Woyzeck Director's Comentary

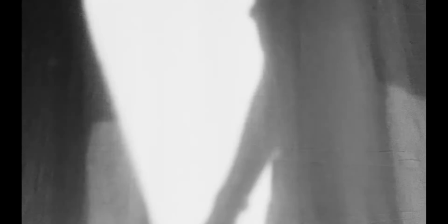8:14 As you can see, we used a single spotlight from the floor to create multiple shadows of people dancing on the cyclorama.
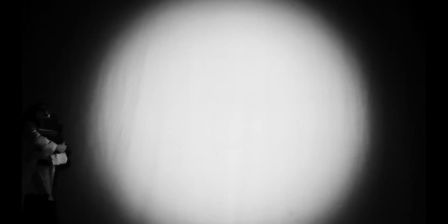8:20 This, mixed in with a short montage of drinking and dancing, creates a high-paced,
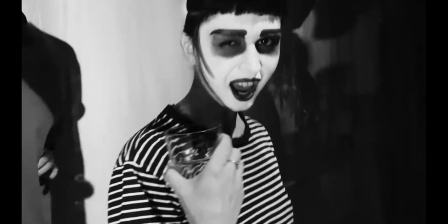8:25 energetic party scene full of people, where in reality there are only 7 actors on stage.
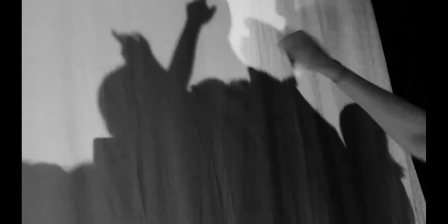8:30 The immediate and somewhat aggressive use of music, flashing lights and montage is very Artodian in style.
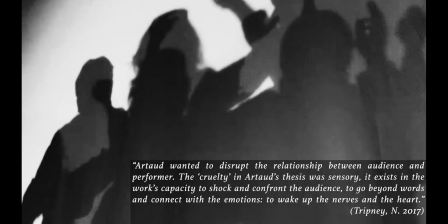8:37 Our toad wanted to disrupt the relationship between audience and performer. The cruelty in our toad's thesis was sensory.
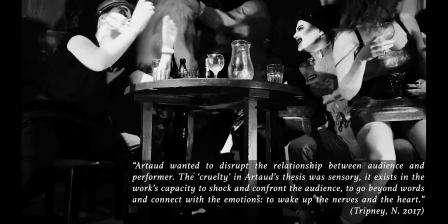8:44 It exists in its work's capacity to shock and comfort the audience,
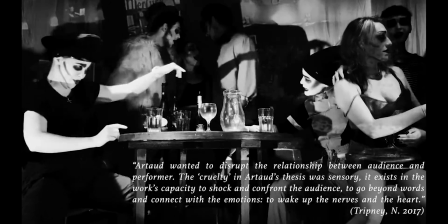8:49 to go beyond words and connect with the emotions, to wake up the nerves in the heart.
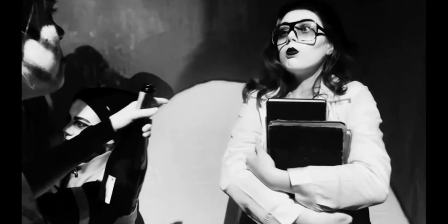8:54 The idea that actions speak louder than words, and through a series of images, shots and sound we were able to engage the audience with the same scene.
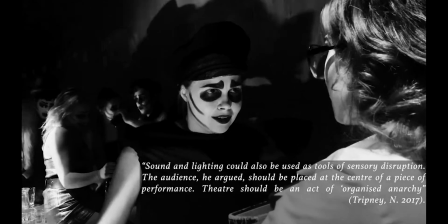9:03 Sound and lighting could also be used as tools of sensory disruption. The audience, he argued, should be placed at the centre of a piece of performance.
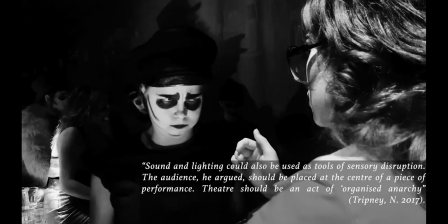9:11 Theatre should be an act of organised anarchy.
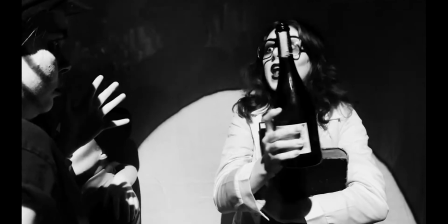9:15 Much like the theatre of cruelty, epic theatre and the ideas of Brecht also play a part in the script and in this scene.
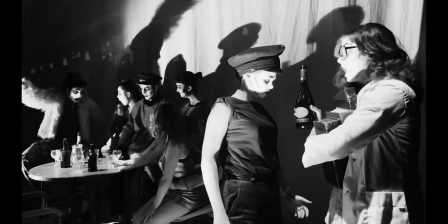9:21 This is apparent in the archetypal qualities the characters in Woyzeck hold.
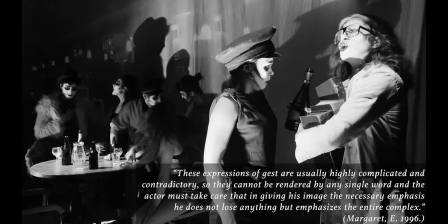9:26 These expressions of jest are usually highly complicated and contradictory, so they cannot be rendered by any single word,
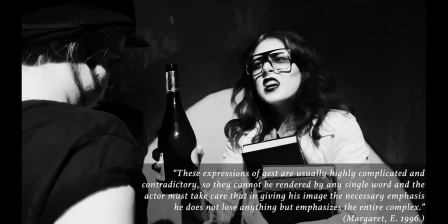9:33 and the actor must take care that in giving his image the necessary emphasis, he does not lose anything,
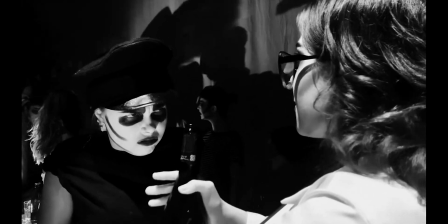9:39 but emphasises the entire complex. The idea of not naming the characters, for example the Major just being called the Major,
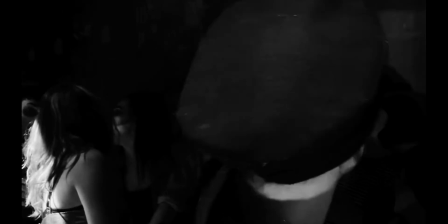9:46 creates a level of distancing and allows for the archetype of his high-ranking, bullish and toxic nature to be recognised.
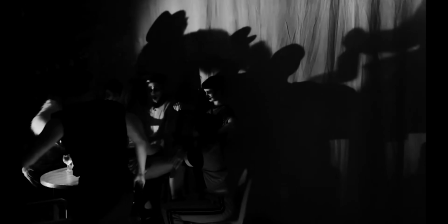9:53 The Major is very much driven by his sex drive and stands to directly contrast Woyzeck throughout the play.
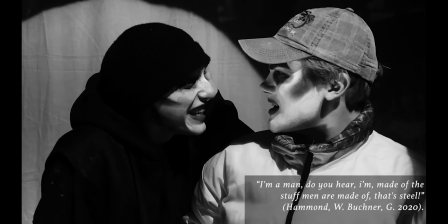9:59 "I'm a man, do you hear me? I'm made of the stuff men are made of. That's steel."
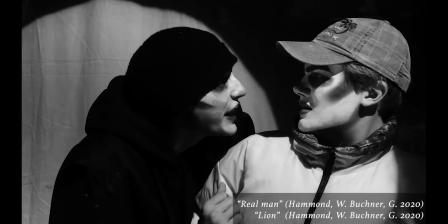10:05 He's referred to by Marie as a real man, and Margaret describes him as a lion.
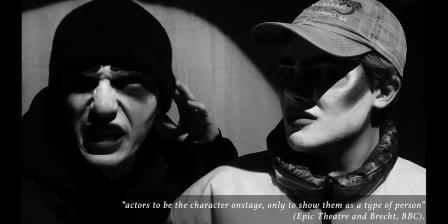10:10 Brett didn't want the actors to be the character on stage, only to show them as a type of person.
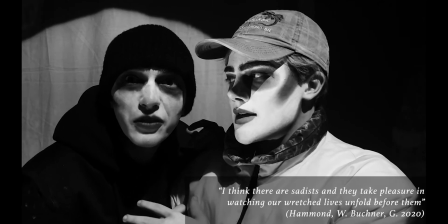10:16 The idea of a sadist is a constant concern for Woyzeck. "I think they're sadists and they take pleasure in watching our wretched lives unfold before them."
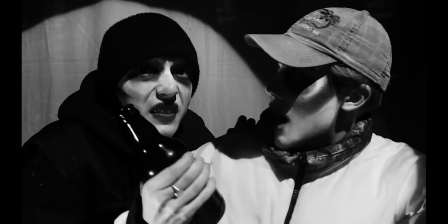10:25 And the Major engulfs all these qualities of a sadist. Sadism is a pleasure which does not presuppose harm to self.
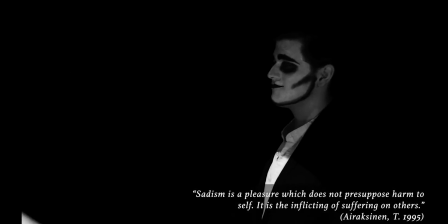10:32 It is the inflicting of suffering on others.
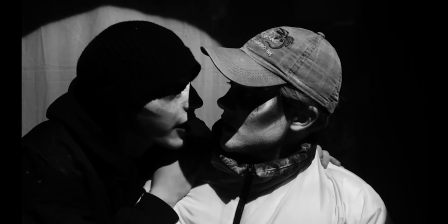10:35 The Major and possibly the Captain are the focus of Woyzeck's paranoia, and this scene highlights that point and that divide.
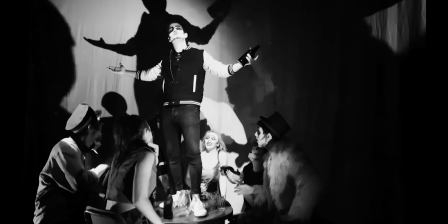10:43 You can see the Major standing on the table at the centre of all the attention, explaining how I see what I want and I take it.
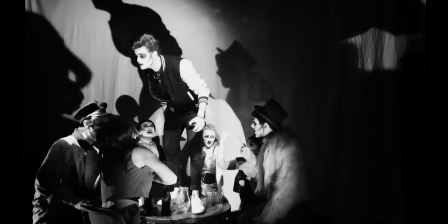10:50 Woyzeck is isolated and feels out of place. This isn't his desired environment.
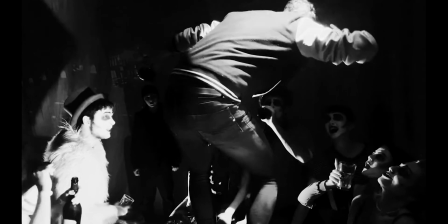10:55 He's not a social person and has been taken away from the comfort that he feels on the hilltop.
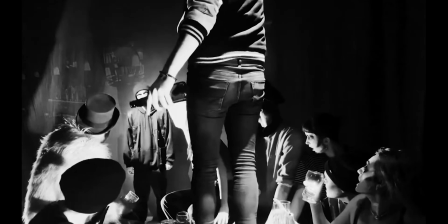11:00 Our eventual decision not to have a live audience and to film the show allowed for us to further experiment in this scene with an immersive,
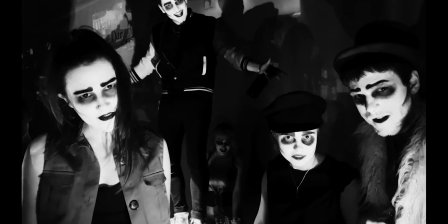11:07 non-naturalistic approach by utilising the point of view shot, which places the audience directly in the action.
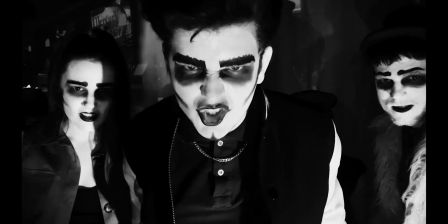11:14 You can see in this scene we cut to the point of view from both Woyzeck and the Major when they are fighting to allow the audience to see both sides of the fight,
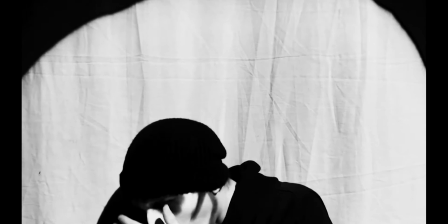11:23 rather than sticking with the mid-shot of the action. This created more of a personal connection with the characters and the action.
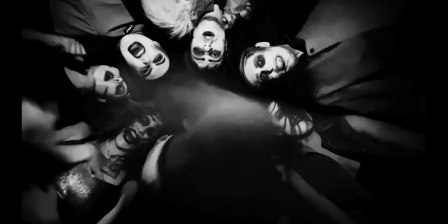11:29 The audience was placed in the bodies of both characters, removing them from a purely passive observation into an engagement with the scene we had created. One of the greatest assets we had in creating a black and white film was the ability to use colour and the importance that could play in a specific scene.
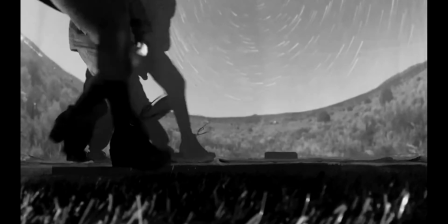11:49 Semiotics play a huge role when dealing with the idea of the colour red in Woyzeck.
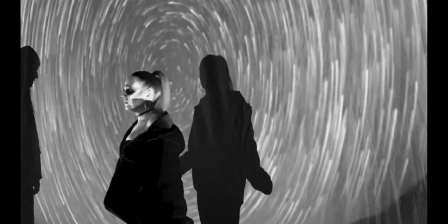11:53 We associate red with the idea of hell and blood, and further associations of lust,
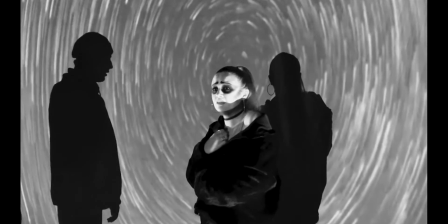11:58 sex, desire, anger and fire are symbolised by the colour red.
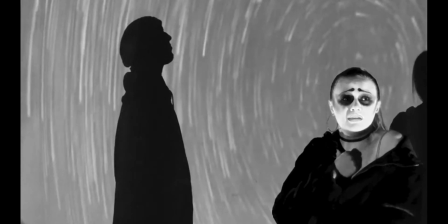12:03 Colour semiotics play a huge part in affecting our emotional engagement with theatre,
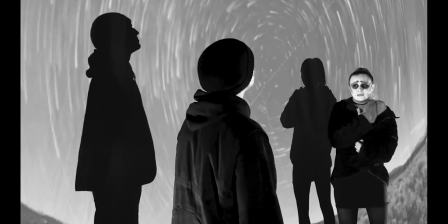12:07 both live and recorded, due to the immediate emotional and psychological reaction we are programmed to have.
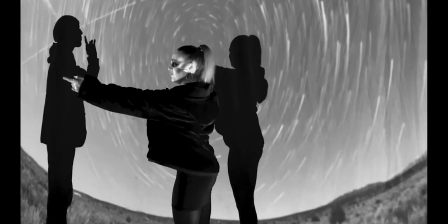12:14 The simplest form being the idea that red and green are symbols for stop and go, yes and no.